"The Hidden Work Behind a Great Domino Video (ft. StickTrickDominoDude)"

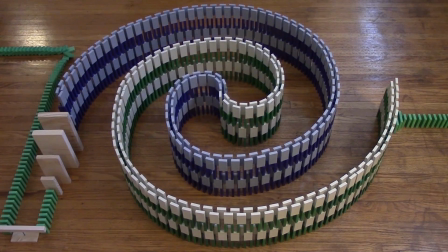4:22 A fail like this, where you can keep the same camera angle and cover it up, is the ideal way to try to cover up a fail.
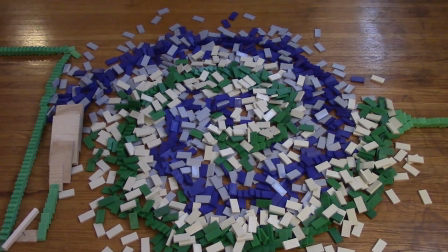4:28 Because these days, a sudden camera change raises some questions. But it's a rare thing that we can adequately cover up.
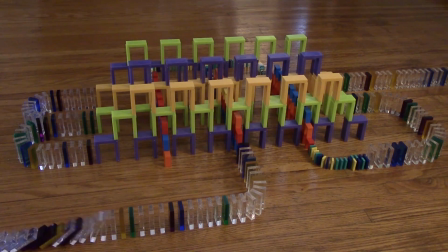4:35 I had this one trick with speed walls that simply couldn't be edited without raising some questions.
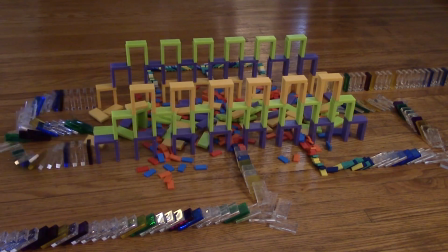4:40 I chose not to rebuild it just because I felt that I had enough tricks with structures in the video.
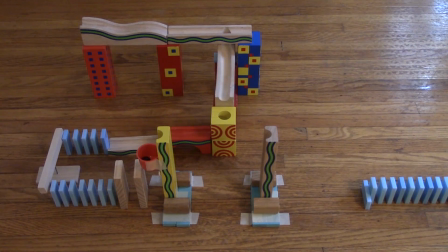4:45 On that note, the final kind of fail that you need to deal with is in the editing room.
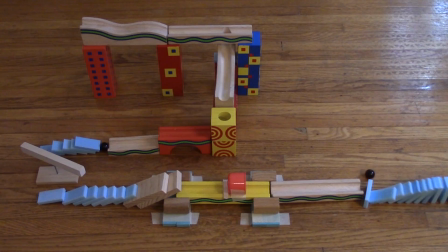4:50 Now, I wanted to make this video really good, and only include really good clips.
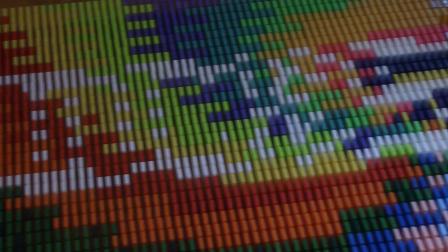4:56 So I wasn't afraid to remove inferior clips from the final cut.
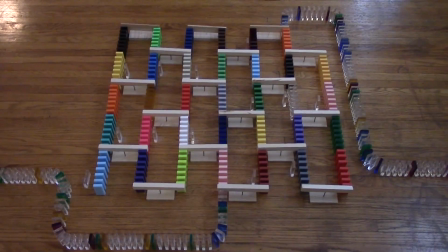5:00 To make this possible, I separated my clips into 3 sections with different color connecting lines so that it could still match up.
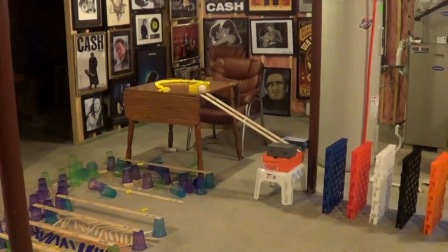5:06 Now to the clips that were cut. You've all probably seen the domino wall shaped like dominoes, falling like dominoes,
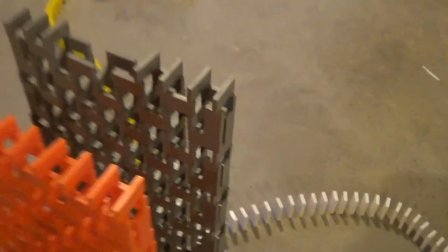5:13 but usually not a working trick, right? I wanted to combine that technique with the underwall technique.
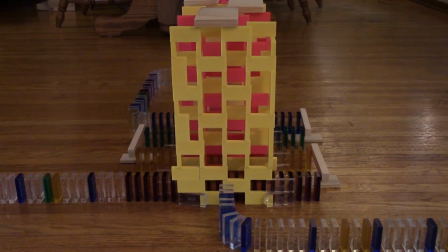5:18 I never thought it would work, so I didn't put a lot of dominoes into it, but for an extra measure, I put some small to larges on top of the structures. Surprisingly, this worked, but watching it back, I felt that the effect I imagined just wasn't there.
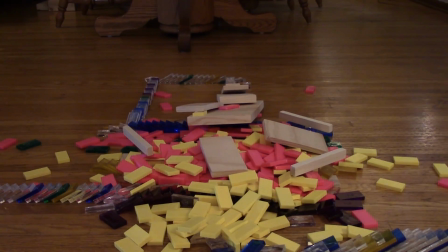5:34 I filmed a bad camera angle, and the lighting wasn't great either, so I decided to leave it out of the video. Not too sad about that, but what is truly tragic is what happened with this next trick.
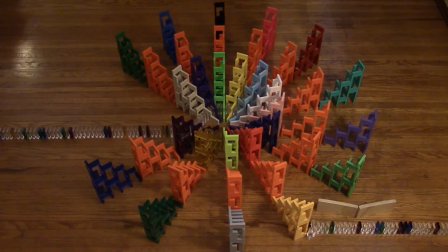5:44 I wanted to take the half pyramids triggering each other technique and make some sort of field out of it. So the first thing I built was a circle field out of half pyramids, which failed miserably.
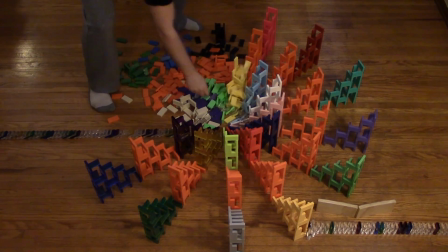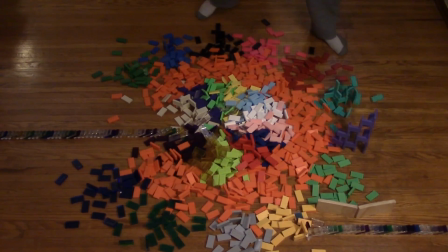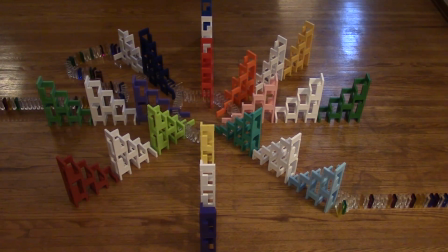6:09 No big deal, right? Fails happen. So I modified the technique, and it worked better, but it had too many issues to be in the final video.
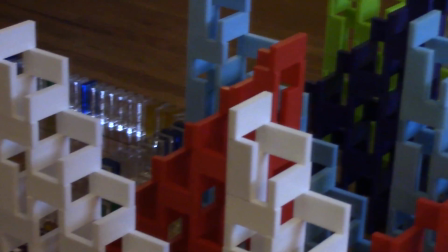6:20 I still wanted to try something with the half pyramid technique, so I made it into a crossover field.
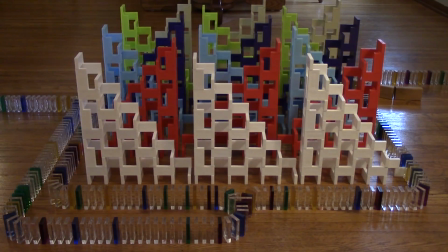6:25 I imagined the toppling effect would be like a curtain opening, but this happened.
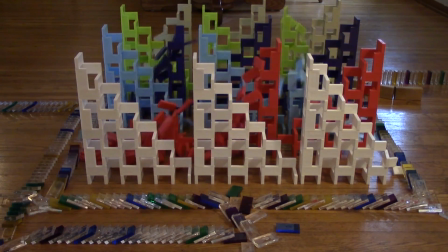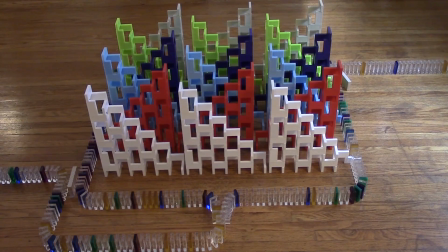6:38 Not wanting to give up, I built the same field again, and this was the result.
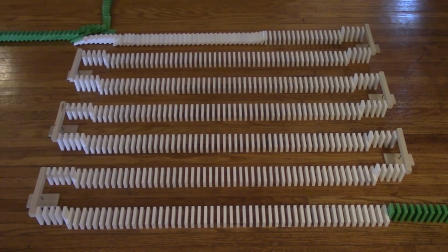6:46 It was kind of a success, but watching it back compared to the rest of the video, I felt that the effect wasn't there.
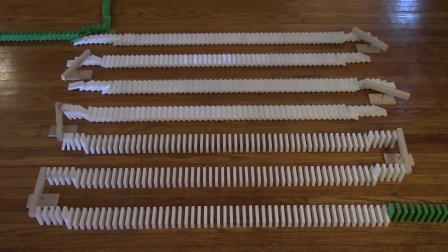6:53 By this time I had built over 100 half pyramids and I was getting sick of them, so I stopped there.
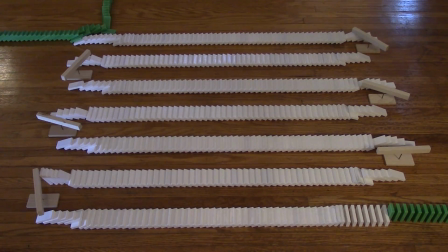6:59 I think that the decision to leave these clips out were helpful in making the video better.
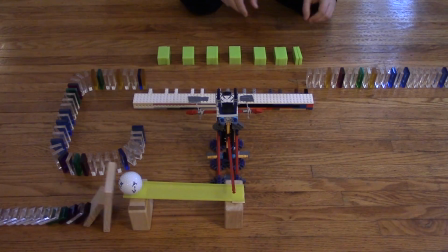7:04 The reason I make this video is to show that a quality domino video does not just come from creative ideas,
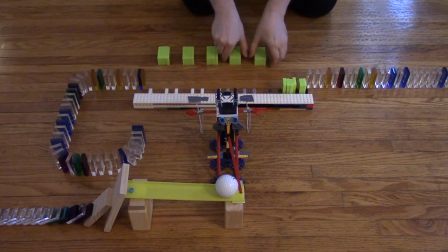7:10 but it takes a little extra patience making sure the details are perfect.
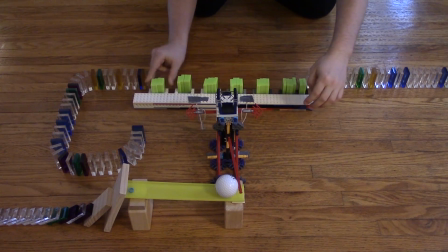7:15 If you want to make a domino video worthy of winning a hypothetical award,
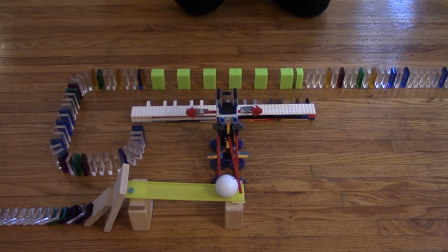7:19 don't accept the fails and include them in what you want to be a great video.
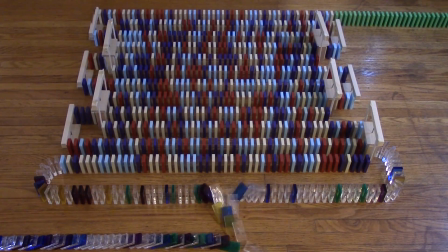7:25 Find out why they failed. Redo the trick, and don't settle for mediocrity.
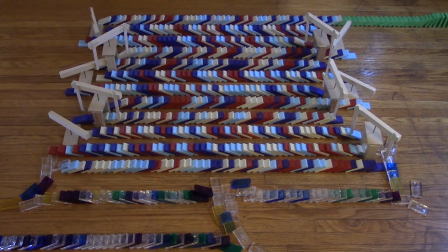7:30 In doing this, you will not only make a great domino video, but you will be a better builder.
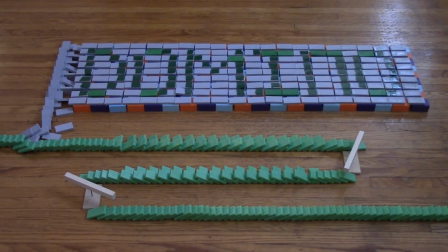7:35 But of course, you can do whatever you like with your own videos. This is just my personal advice.
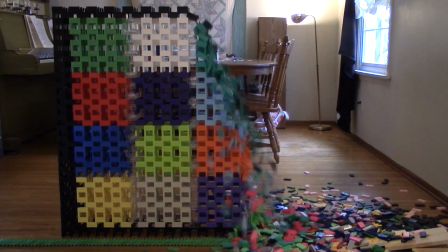7:40 Let me know what you think about this topic in the comments below, and be sure to subscribe. I'm StickTrickDominoDude, and I'm signing out. Peace! StickTrickDominoDude, amazing video. I love the lesson and the ideas that you're sharing. You have to keep going, you have to keep persevering, and keep building your tricks until you get it right, because that's really what's gonna make a great video. So, nice job. Oh, thank you. And subscribe. do that. Yeah, subscribe. StickTrickDominoDude. Happy to help.